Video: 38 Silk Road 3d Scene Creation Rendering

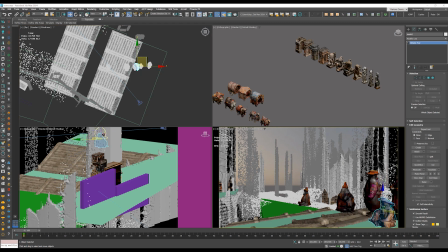[4:06]
And you have to mentally switch the fact that it doesn't have that fidelity, it doesn't have that precise geometry.
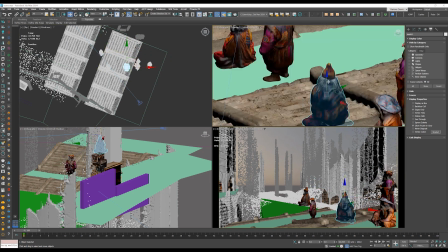[4:13]
Often the faces are deformed, but that's not important because we'll add details later.
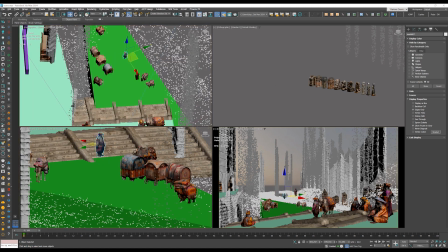[4:18]
You need to look at the raw geometrical potential, everything that we discussed when going through the reference.
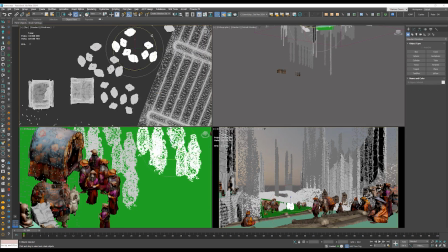[4:24]
I think it is a good exercise to get into the way of thinking about images. Only the big moves matter.
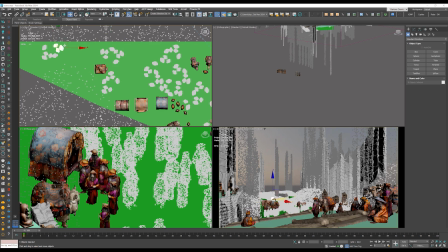[4:30]
The activity, placement, that's what matters.
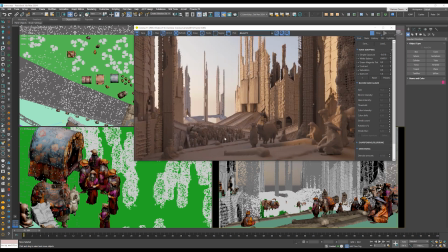[4:36]
We don't introduce huge changes to the lighting, but focus on smaller parts of the image.
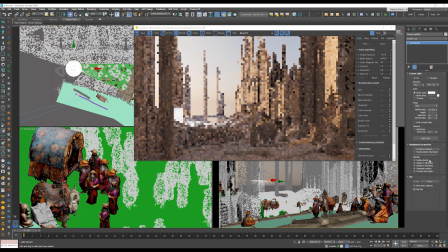[4:40]
First we focus on the marketplace and try to add more light there. The logic is to have same intensity as the light on the right. It should feel like it's coming from the same lighting source, even though we are faking it. Technically, we are using a large disk or sphere, nothing too fancy.
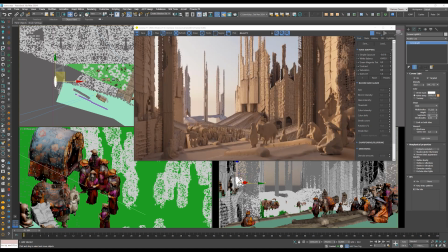[4:58]
The most important thing is we just restrict the light to the marketplace and nowhere else. One cool tip I also want to share is that if your scene is difficult to do the lighting, remember you can create different suns and place them in various locations.
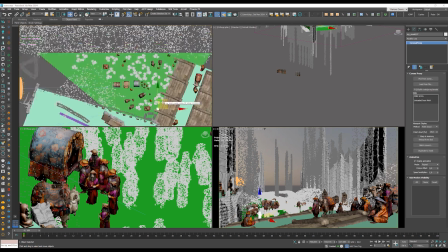[5:13]
In a scenario like this with many vertical elements, the sun might only illuminate one part of the image or architecture.
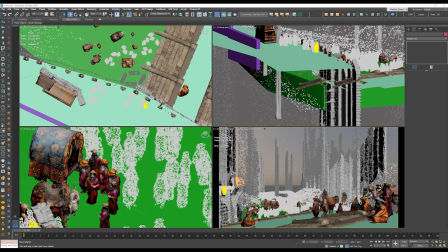[5:20]
And if we have a tough time illuminating the overside, we can actually exclude and include some objects and apply them to different suns.
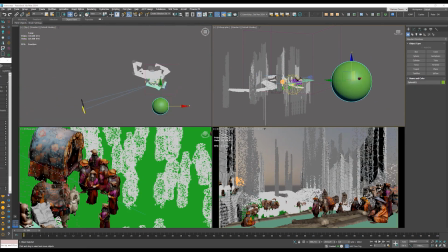[5:31]
Moreover, even if a certain area is shining a bit too much, we shouldn't make any drastic changes to our sun at this point.
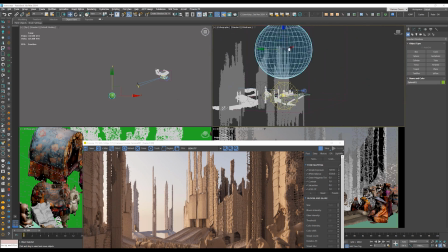[5:38]
Instead, you can cut off the light coming in. You can put any area in the shadows.
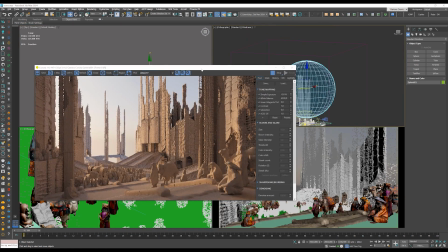[5:44]
That's what we are doing with those spheres. They work as a very simplistic clouds.
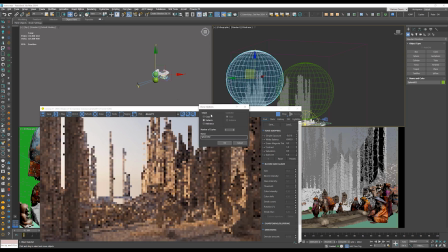[5:49]
We just darken parts of the towers that were grabbing too much attention away from the marketplace.
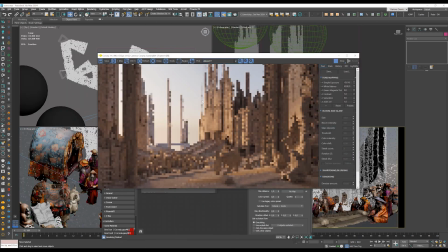[5:55]
Sweet. And here we are turning off the override material.
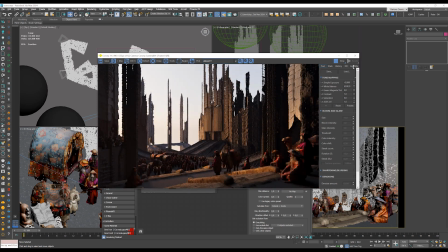[6:00]
So far we are working on a clay material and there was a good reason for it.
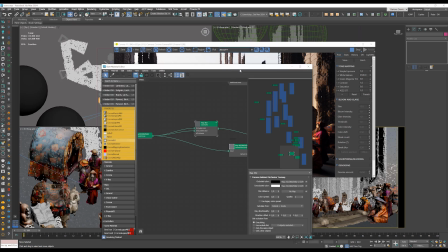[6:05]
You see, when we have all the texture visible, we might get distracted by the details and whatnot.
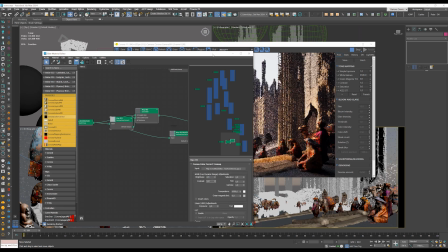[6:11]
So it's way easier to focus on the composition and lighting when everything is as simple as it can be.
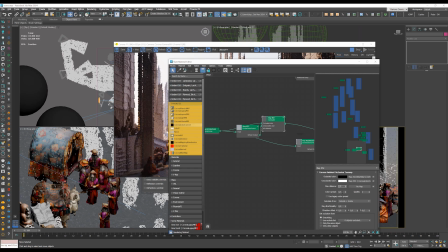[6:17]
Now we can quickly fix the exposure and land in a similar value ranges as before.
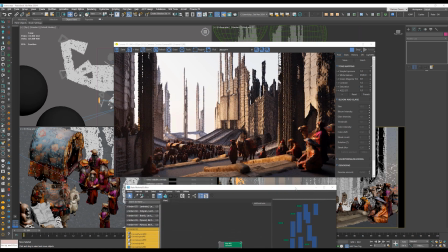[6:23]
Moving on, we add a little bit of an ambient occlusion to our towers, just to make it more juicy.
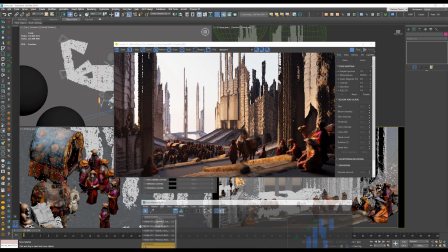[6:30]
After upscaling, that little AO makes a difference between something super custom or super basic.
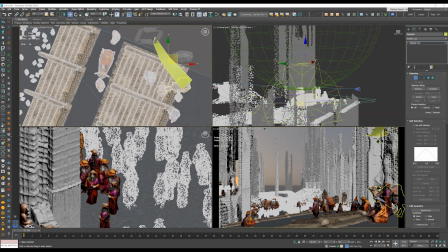[6:38]
At this stage, the scene already looks quite nice. But there's still a couple of things we need to pay attention to.
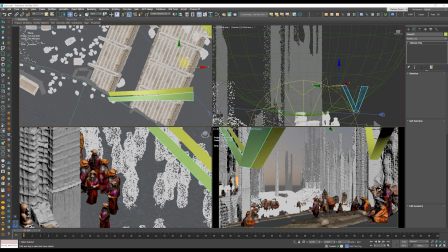[6:45]
We need to take care of the foreground. It's nice to have the feeling that objects are close to you, that you can feel them, that you can see they are near.
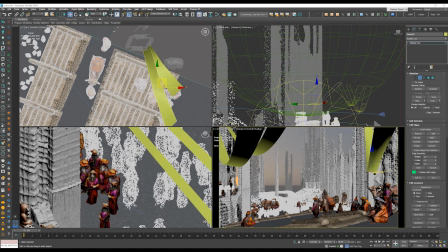[6:53]
Not to mention they help to communicate the depth of the scene. Thankfully, foreground is the place where we have the most creative freedom and we can do whatever we want here. We can juggle assets, we can add something in post. All tricks are allowed.
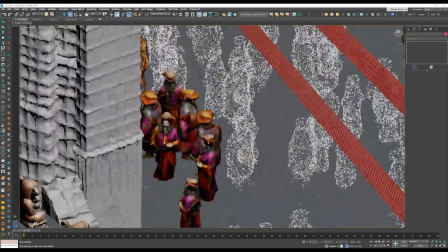[7:06]
In our case, we added the ribbons to make us more immersed in the scene, like they are literally above our heads.
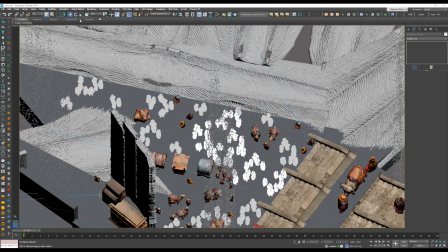[7:14]
And apart from it, we make a mental note to add people in the foreground as soon as we start post-production.
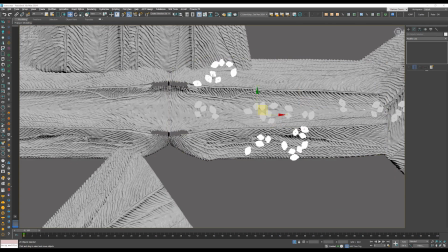[7:20]
Moving on, you can see there's just minor changes and improvements at this stage.
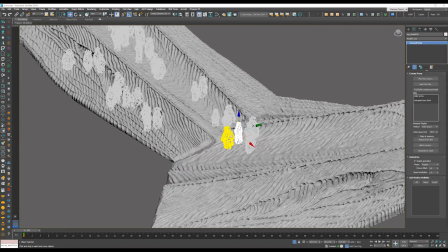[7:25]
I hope you can see the top-down decision-making process.
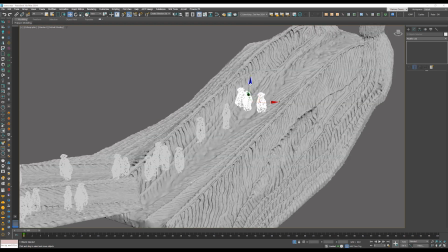[7:29]
We focus on the spatial ideas, we put the camera and check if the slice of that reality is interesting.
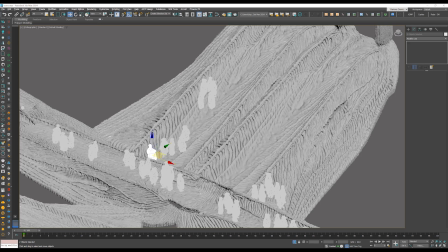[7:36]
We confirm the composition with the lighting and proceed with fine-tuning everything, both in terms of lighting and additional geometry.
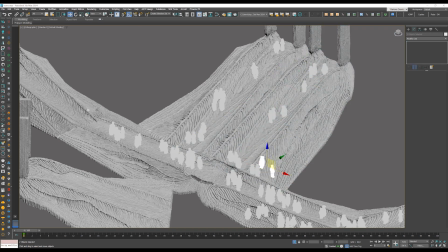[7:44]
Finally, we can just add more production value to the scene, just to make it more juicy.
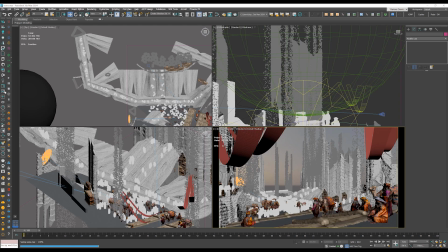[7:49]
In our case, it just means to populate the scene a bit more, make it a bit more busy.
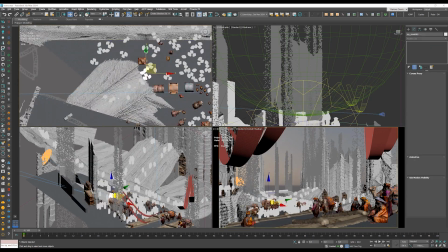[7:55]
It's a very low effort move, but it helps.
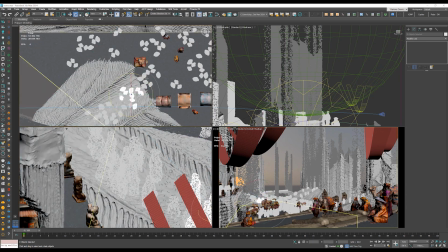[7:58]
It's quite funny because we literally had just a handful of people, but it's enough to really make the scene pop.
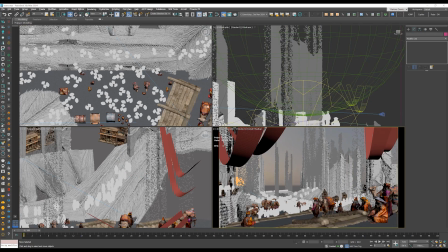[8:05]
You copy them in groups and you don't really need to think about it perfectly. And at this point, we're almost done, but there was a small problem.